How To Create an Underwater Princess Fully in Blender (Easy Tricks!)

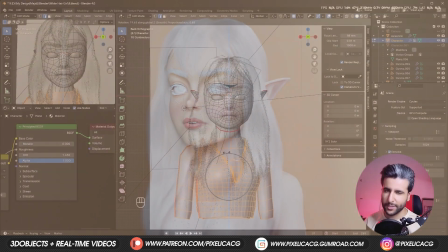0:00 I finished this character a few weeks ago. If you want to know how I made it, I fully explained it in the last tutorial on the channel, but I wanted to do my own twist on it.
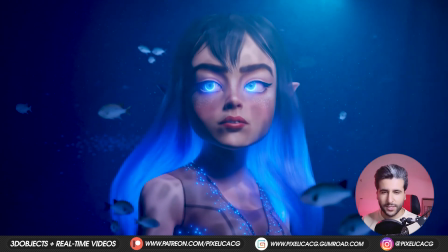0:08 So I went ahead and turned it into an underwater princess. In this video, I'm going to show you all the tricks I've used for this scene.
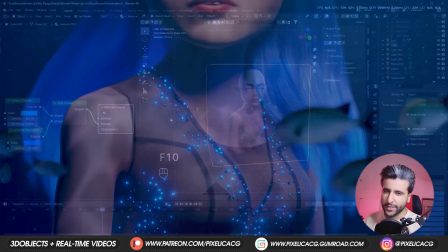0:14 From making these animated glowing hair and diamonds, to creating these underwater effects and animating the caustics.
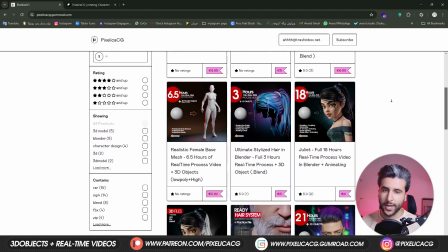0:20 You can download the real-time process video of making this character and all of the other characters from the channel on my Gumroad and Patreon page, link in the description.
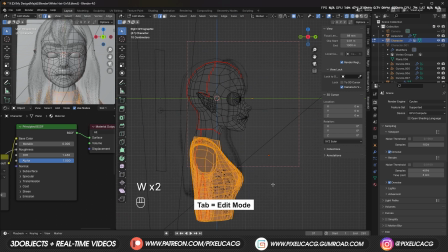0:28 Let's do it. First of all, I select the body and clothing in the edit mode and rotate it to give it a simple pulse.
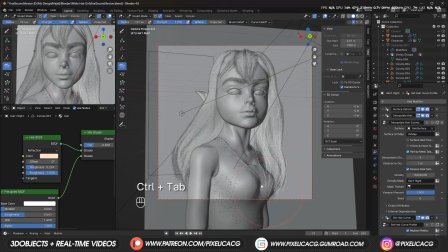0:34 Then using comb tool, I groom the hair to the back so it looks like it's kind of floating in the water.
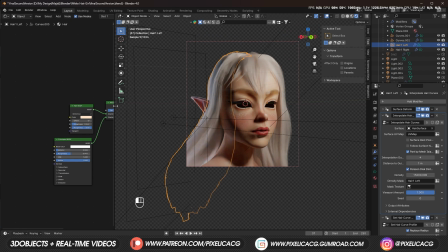0:39 I already have a hair BSDF node that I mixed up with a principal BSDF for the hair.
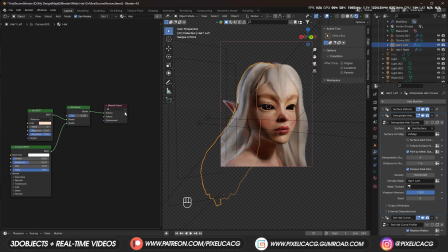0:43 But to achieve this hair color that goes from black to blue, we need to add more. To do that, we can add another mix shader.
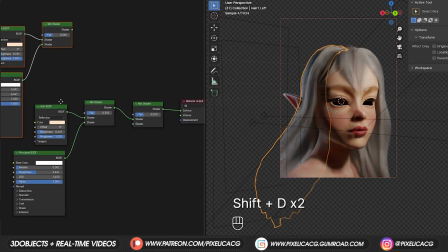0:49 Copy the whole haircut and nodes and bring it up here. Then connect it to the mix shader.
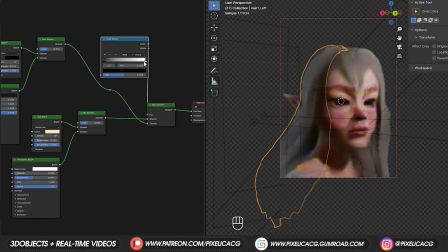0:54 Add a color wrap node and connect it to the factor. Now if we control click on the gradient, we can see it live on the hair.
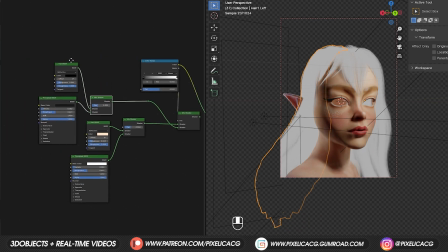1:00 But make sure you're in material or rendered mode. Control T to add the mapping and coordinates.
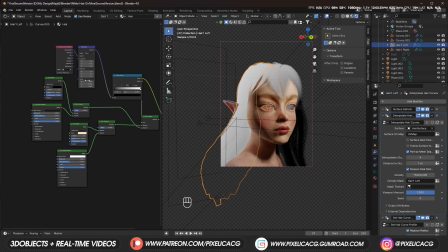1:05 If it doesn't work, that means you still haven't enabled node wrangler add-on. Go to edit, preference, add-on, and enable node wrangler.
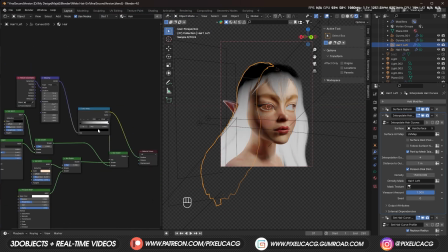1:12 Just change the rotation of the gradient using the mapping node here. Now if we control click on our mix shader, you see we got the hair ranging from black to blonde.
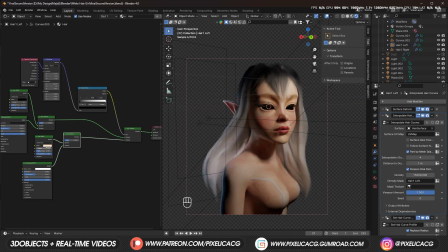1:20 This is because we got black and blonde as the color of the hair node. I change it to a light blue.
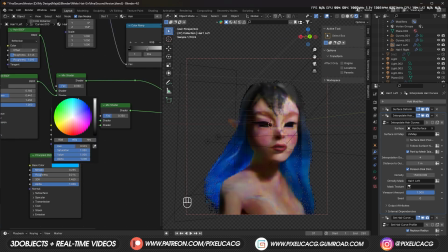1:24 I like this color, but you can change the colors to whatever you want. Or you can even add a colorful color ramp for more color variety.
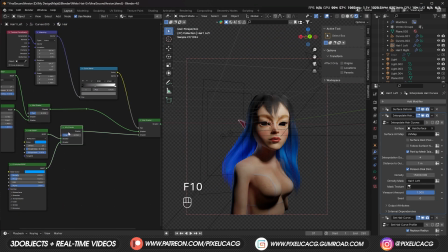1:31 Now I want to add a lighter highlights to the blue part of the hair. So I add another mix color and connect another hair node to the shader.
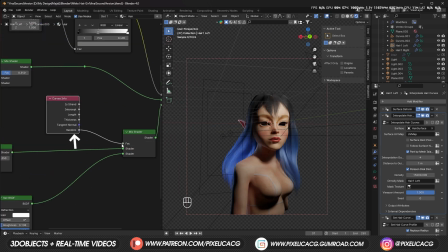1:37 For the factor, we can add a curves info node and connect the random to the factor. This node distributes white and blue randomly on the hair.
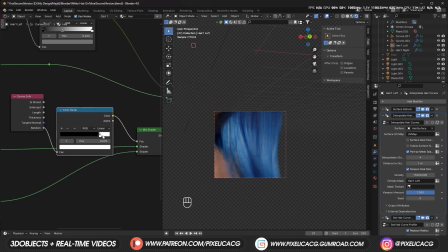1:45 Add a color ramp here to adjust the amount of white hair we want in the blue part. Now you can change the color of these random hair strands from this node.
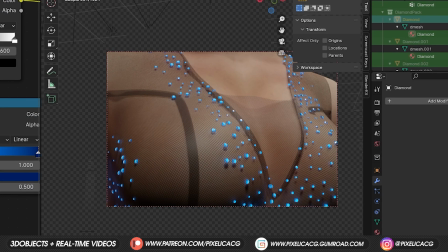1:52 Now let's make the diamonds glow. I don't want the whole thing to glow up because that way we can't see the shape of the diamond.
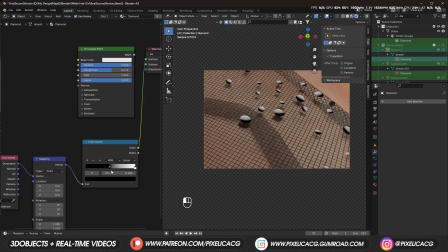1:58 So we should add a color ramp with mapping. Rotate the position so it's to start with the black in the bottom and finish with white on top.
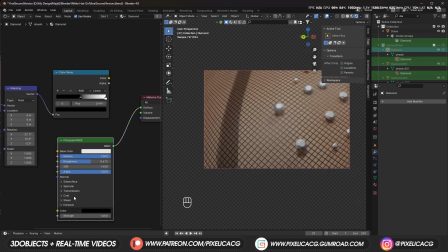2:04 Now we can use this node to mix our shaders. Add in a simple material with full transmission for the glass.
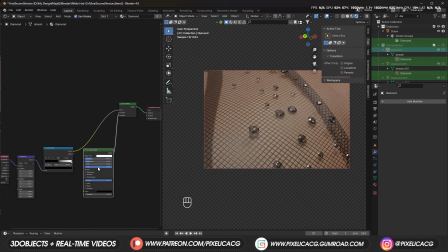2:10 Connect it with the mix shader, then connect the color ramp to the factor. After that we can add an emission node to light up the top.
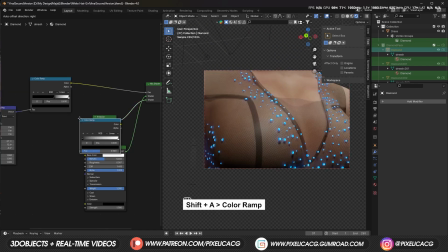2:16 Change it to any color you want. For more color variety, we can add a color ramp and change it to any color we want.
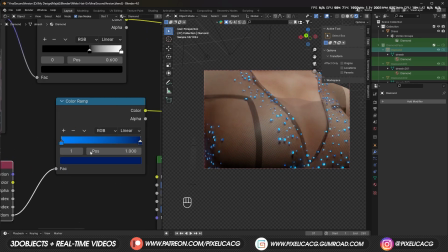2:23 Then use random object info node to distribute these colors randomly. For the eyes, I already gave the material to the outer rim of the eye.
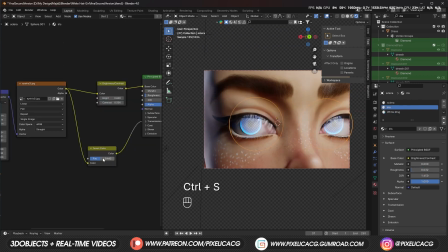2:31 We just need to add a color ramp with the color we want and connect it to the emission. Made the outer layer of the eye more transparent so we can see the iris better.
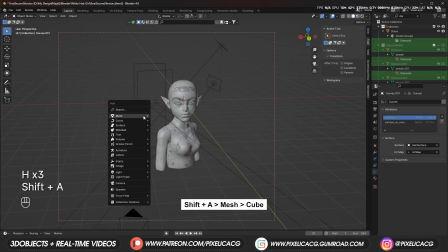2:39 It's time to make the underwater effects. To do that, we need a big cube, which covers the whole scene to use as our volumetric mesh.
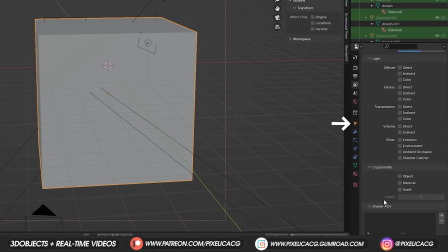2:46 As you can see, it prevents us from seeing the character. So to fix that, we can go to object properties, under viewport display, switch to display as wire.
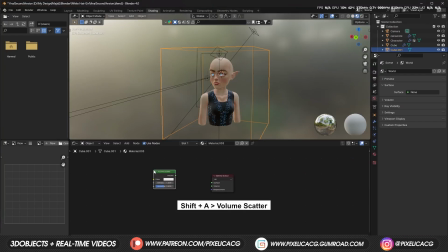2:54 Now we can see our model and the cube. In the shading tab, add a volume scatter and a volume absorption, then connect both of them to the add shader node.
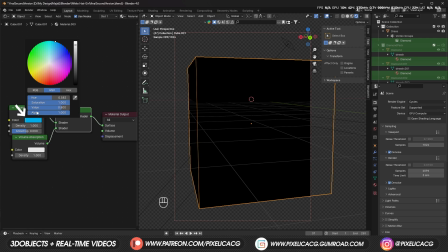3:02 Since it is in the ocean, we should make both of them blue, but you can change it to any color you want.
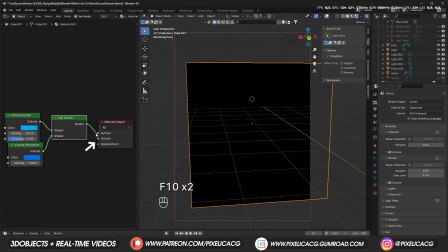3:07 Also decrease the density to see it better. I accidentally connected to the surface instead of volume, that's why it's black, so make sure it's connected to volume.
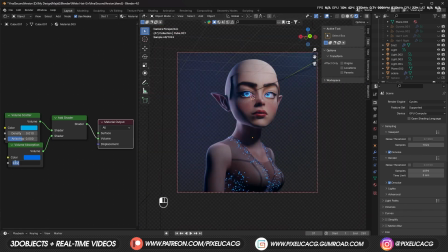3:15 Mess around with the density number and other things to get it closer to whatever you have in mind.
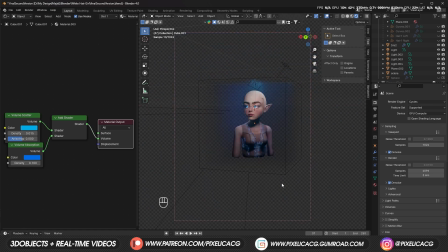3:20 We're still missing those small particles that floats around in the ocean. To make them, we can duplicate this cube we already have and make it smaller or bigger just to separate it from the other cube.
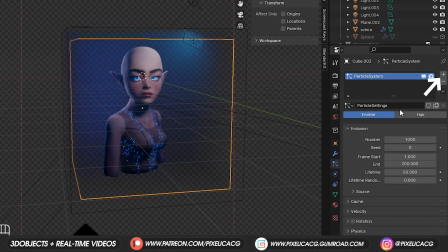3:30 Go to particle settings and add a new particle system. Increase the lifetime number to something like 400 and end to 1. Change the emit from to volume. Then under velocity, change the normal to 0.4. And under render, change the render as to object. Now we can assign any object we want to be our particle.
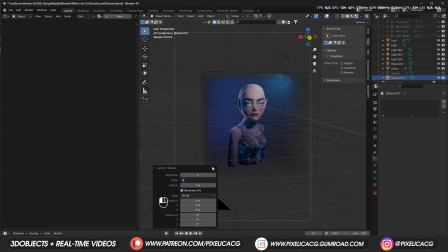3:47 Just make a UV sphere with a really low poly count because we basically gonna see it as a dot on the screen. We don't need to make the project heavy for no reason. Make it a smaller and place it somewhere outside of the frame.
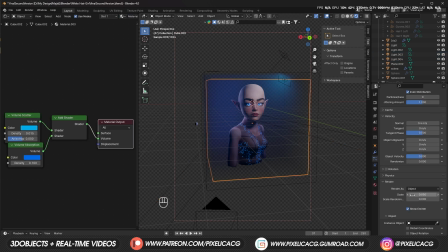3:57 Now select the particle cube again and assign the UV sphere as the object.
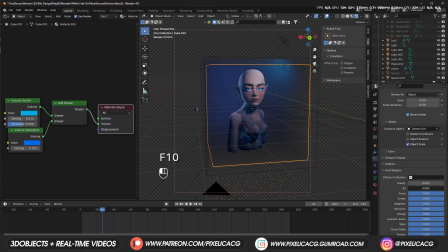4:01 And don't forget to go to the field weight and turn off gravity because we don't want any particles falling down.
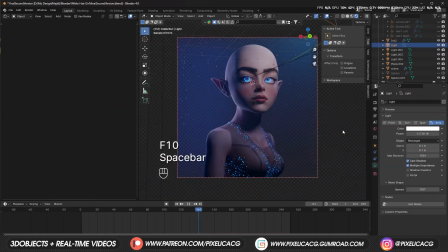4:07 Now these particles should float around randomly.